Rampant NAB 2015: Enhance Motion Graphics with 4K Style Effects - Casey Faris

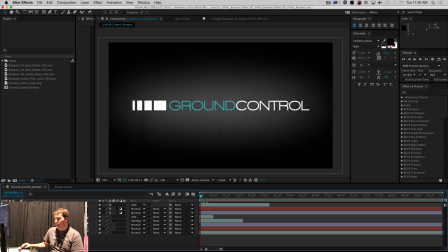So I'm going to put some more real clutter over the top of it and I'll show you guys something.
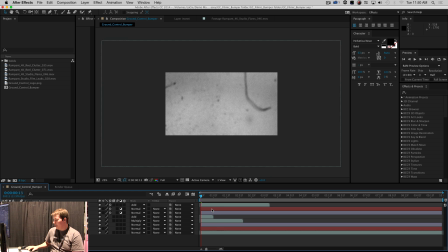This is just one of the
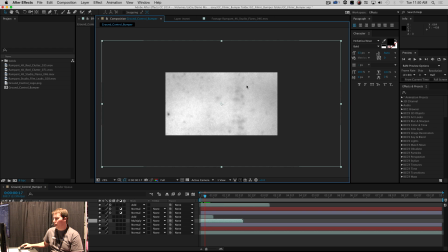this is one of the film clutter just raw files here and you'll notice that I have this zoomed in. The thing is I actually don't. This is a 1080p comp and all of these elements are 4k and so if I want to use a different part of this I can just move it around and I don't lose resolution.
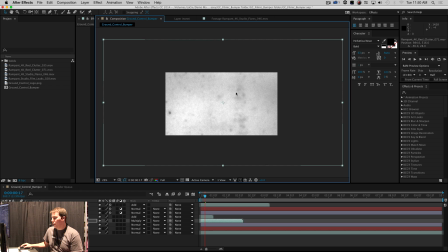It's pretty awesome and because this is just a regular QuickTime file I can just multiply this on top
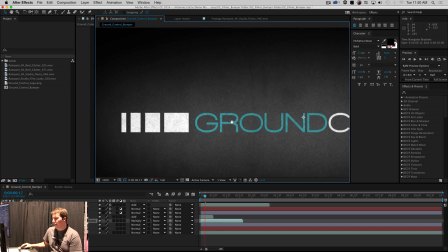and boom I get some of that awesome grunge on top of this which is
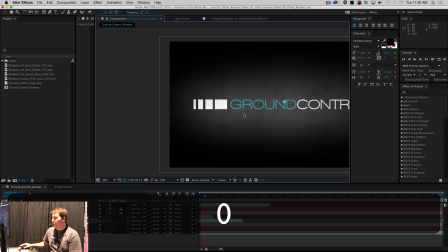pretty sweet and so it kind of brings everything together anytime I make a comp I really try and bring everything
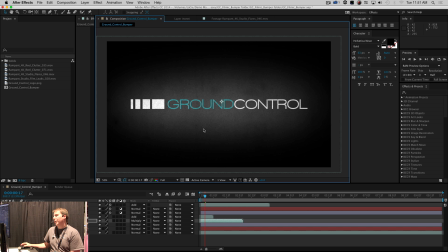together to make it look like it all belongs there because if you just slap stuff on top people will look at it and they'll go you know you just slap that on top okay that's an unpro move so that looks awesome and what I want to do is maybe give this a little
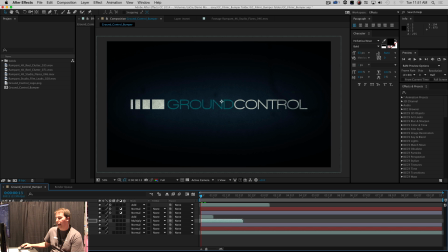bit of color correction and so what I'm gonna do is put a LUT on top. Where's the LUT from? Oh thank you for asking. It's from our Ground Control Titan pack which is a pack designed specifically for GH4. So if you have a GH4 you basically need to get this pack. It's the best.
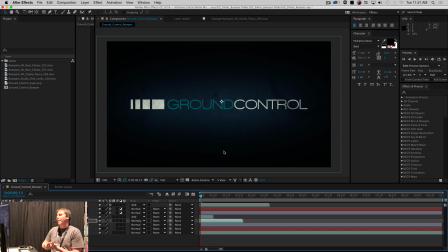But this is a 709 version which means that you can put it over just about any type of footage including motion graphics and it will give it some style and you know there's a few different things going on in that LUT that I don't feel like taking time to do right now so
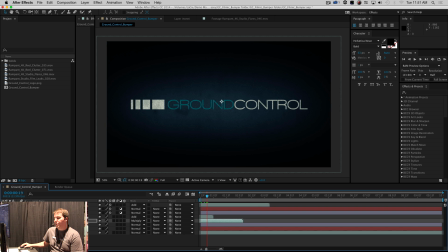just threw a LUT on it and it looks awesome. So that's sweet and I also have a glow that I want to put on top of this and this isn't just a regular glow. Your head is probably going to fall off when I show you what this glow is. Let's just open the effect controls.
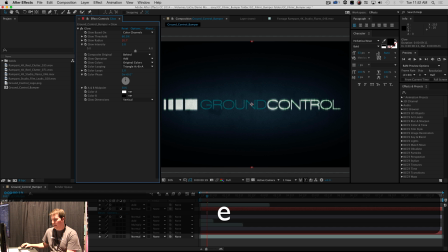It's a glow but the glow radius, let's twirl this down here, has an expression on it.
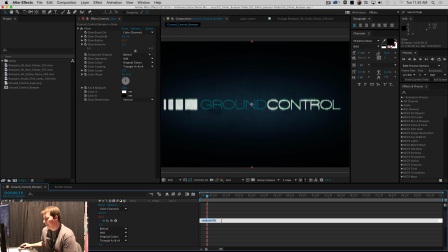And if you're scared of expressions, don't be scared. This is an easy one. It's just random 40. And what that means is that every frame, this is going to pick a number between 0 and 40, and it's going to set that to the glow radius, which means that when this...
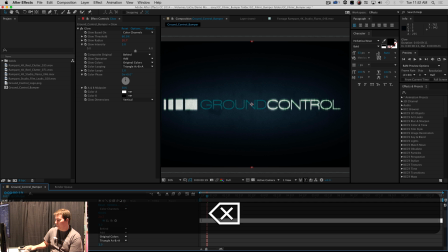Oh no, I have ruined everything. I ruined it again. What has happened?
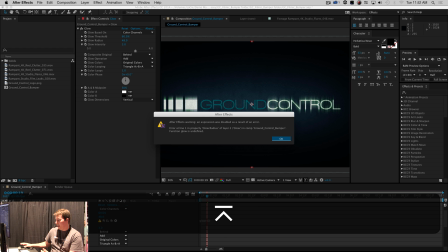Okay. Well, it gone crazy.
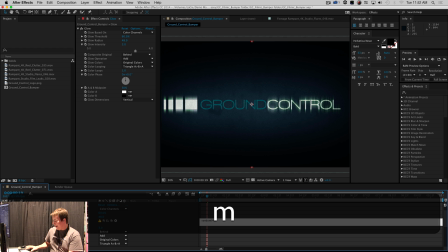Okay. I've done this before. Sweet.
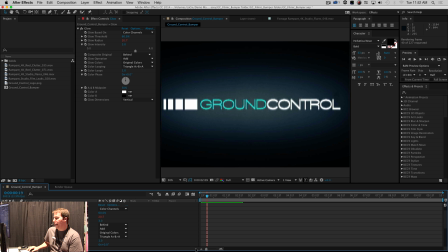So yeah. So every frame, it's just going to pick a random value and assign it to that. So it kind of almost looks like motion blur, like stuff's whizzing by, and you can't even keep up with it. So that's pretty sweet. So there's my glow and we are almost done.
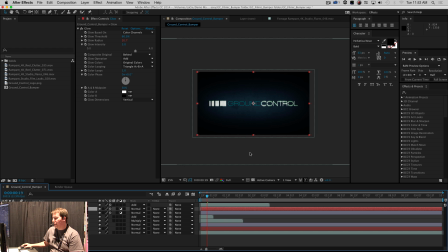One thing I want to add is something in the foreground just to give it a little bit more style on top of it. And what I'm gonna use is a flare. And let's turn this off right here.
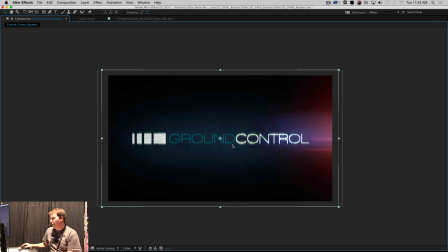This is flare music. So we have the flare over this which looks awesome.
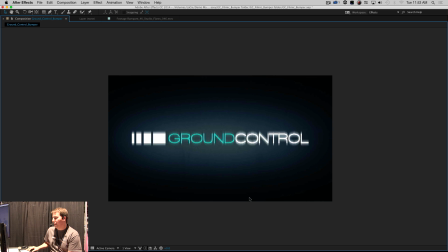Again, I'm in I'm into flares. You can call me that guy. I think they look cool. So yeah, it gives it a nice little style there. The unfortunate part, that's the unfortunate part music, the unfortunate part is that it looks like Need for Speed right now.
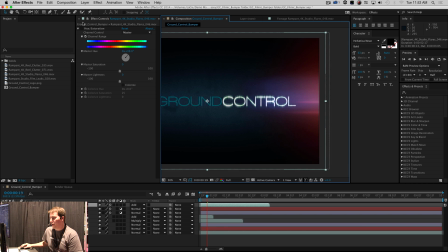It looks like the cops are coming and all we hear is woot woot woot. No thanks.
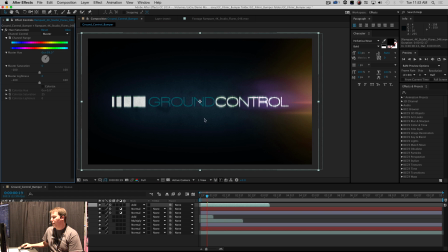So what I'm gonna do is add some hue saturation to this and just shift the hue over to this golden color and
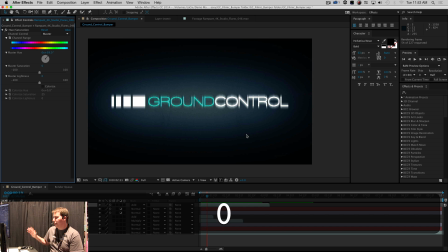now we have a nice kind of yellow and teal or orange and teal type of thing here.
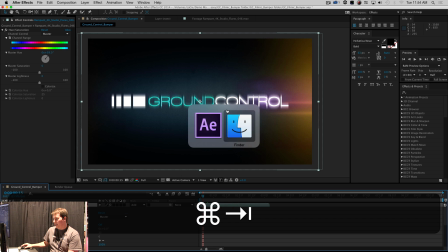So yeah, again let's look at what we made.
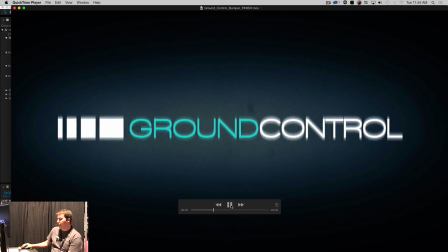There we go. Nice looking little bumper here and that's just with seven layers.
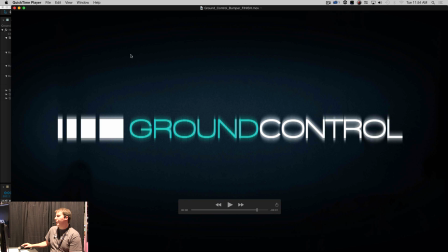And yeah, so that's how you can stylize your motion graphics with these rampant design tools.
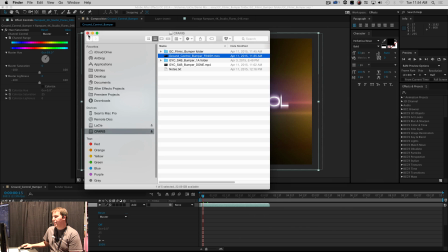Pretty awesome. Definitely check them out.